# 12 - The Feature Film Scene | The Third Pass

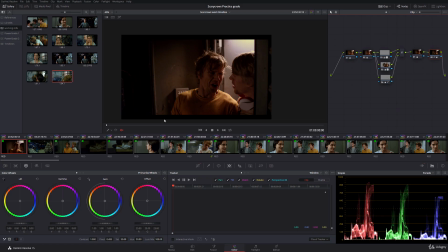[0:03]
Right, we're going to continue with our third pass now. And we're just going to go finish this off. We've got a few yellow flags to deal with, and we've got our masking on our blonde guy's eyes. And then we're just going to watch the whole thing through, make a few little tweaks, watch it all through, and then sign off on it.
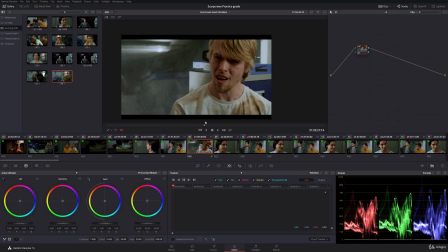[0:17]
So we're going to start off with our masking here, because we are losing a lot of detail in this guy's eyes.
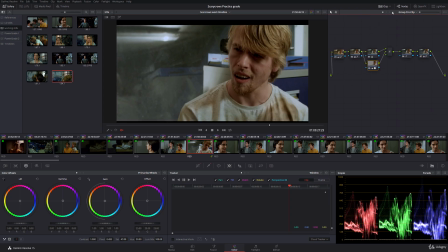[0:24]
Now, because we're tracking, we can only track in the clip panel. We cannot track in either group, in either pre-clip, post-clip, or timeline. We can only track with clip. So we're going to get our power window out, and we're going to draw around his eyes.
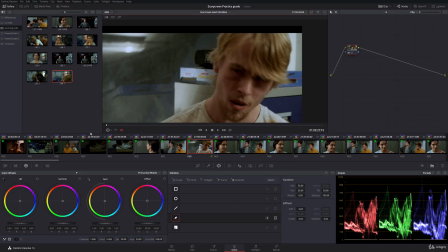[0:40]
Let's just see how he moves. Okay. We're going to give him goggles. Then we're going to soften these out a fair amount because we want to be able to hide the effect. Let's bring it in a little bit on this side.
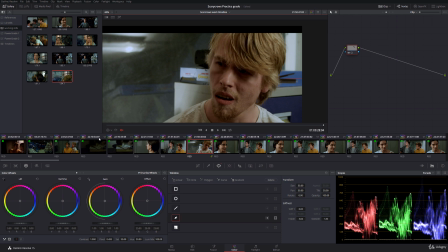[1:01]
There we go. So now in here, we're just going to pull our corrections. So what we're going to do, we're going to bring this up until we get some eye detail back, and then we're going to bring our mids and our highlights down. And we're just going to try and hide it.
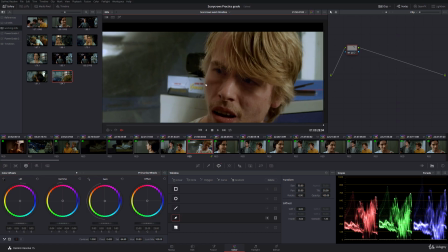[1:18]
As we make it brighter, we need to jack up the saturation, and we just need to keep going until we start getting some iris detail back in his eyes, and so, you know, his eyes stop being kind of big black dots.
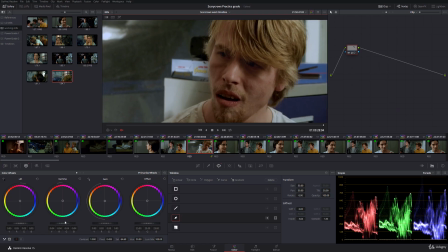[1:27]
That's primarily what we're going for here. And we'll just bring down
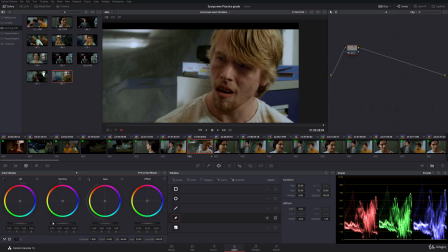[1:38]
those mids, and we just want to try and hide this as best we can. There we go. Now we can see the difference that's made. Is that it's made his eyes much more visible, and then we'll go ahead and we'll track.
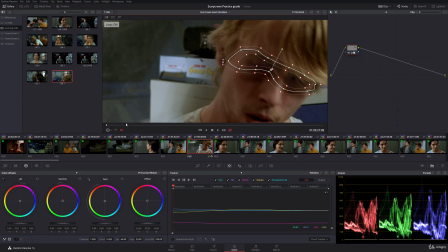[1:53]
And let's just watch this through. It might be that's not too bad.
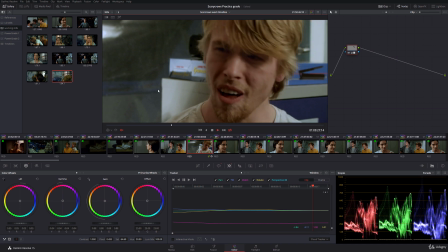[1:59]
No, that's fine. Now we've got our eyes back. And we're going to go through all of his angles, and we're going to do that and sort out his eyes because they're just a little bit overshadowed and we just lose a bit too much detail in the eyes.
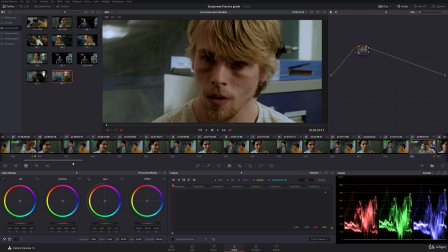[2:14]
So what we can do, we can just middle click, and that's going to copy over the shape and the correction. And then we can just drag it along and we adjust it.
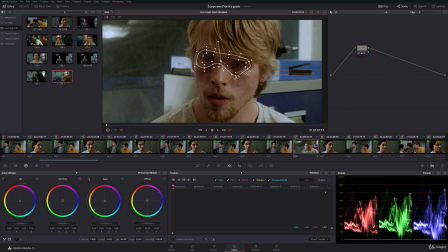I might just soften the bottom parts out a little bit more. Okay.
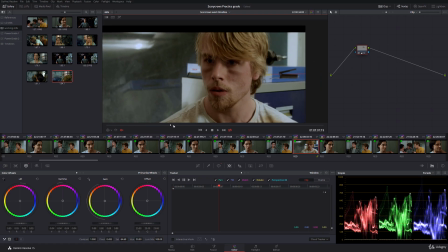And that just again gives us back a little bit more detail in the eyes, and we'll track that forwards. It should be fairly simple.
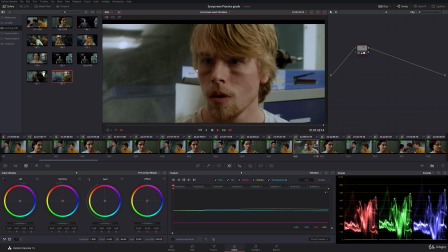[3:00]
And every time we do this, we want to watch it through and make sure we don't spot a halo outside or anything, and that it still looks quite convincing.
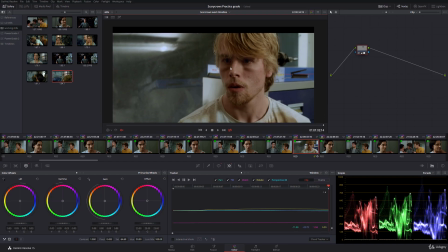[3:08]
It looks natural, it doesn't look artificial. And it's much more effective now to see his eyes more clearly, whereas before we kind of lose the expression a little bit. And now we can actually see what's going on.
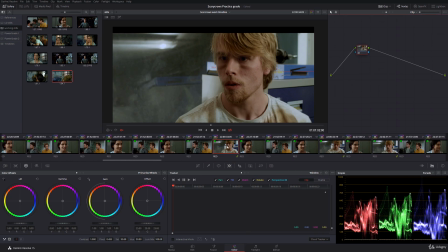[3:21]
So we'll go through, and like we're keeping super detailed work like this to a minimum because we've got quite a tight deadline, but in this case it's just something we have to do. We just have to make sure that we don't lose the eyes in our grade, because the eyes are super important, as any actor will tell you.
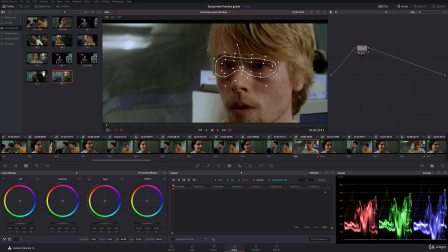[3:38]
Key part of expression is in the eyes and the eyebrows, and if they become obscured, it becomes that much harder to read an expression and therefore empathize with the performance an actor is currently giving.
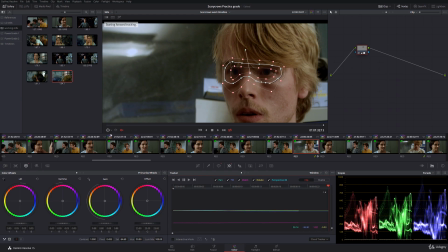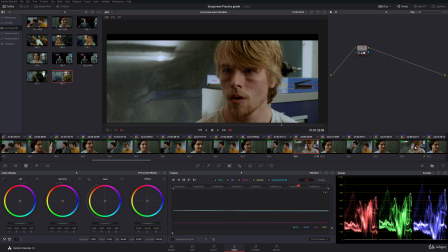[3:59]
Cool. And another one. Oop. Put that back in its right place. There we go.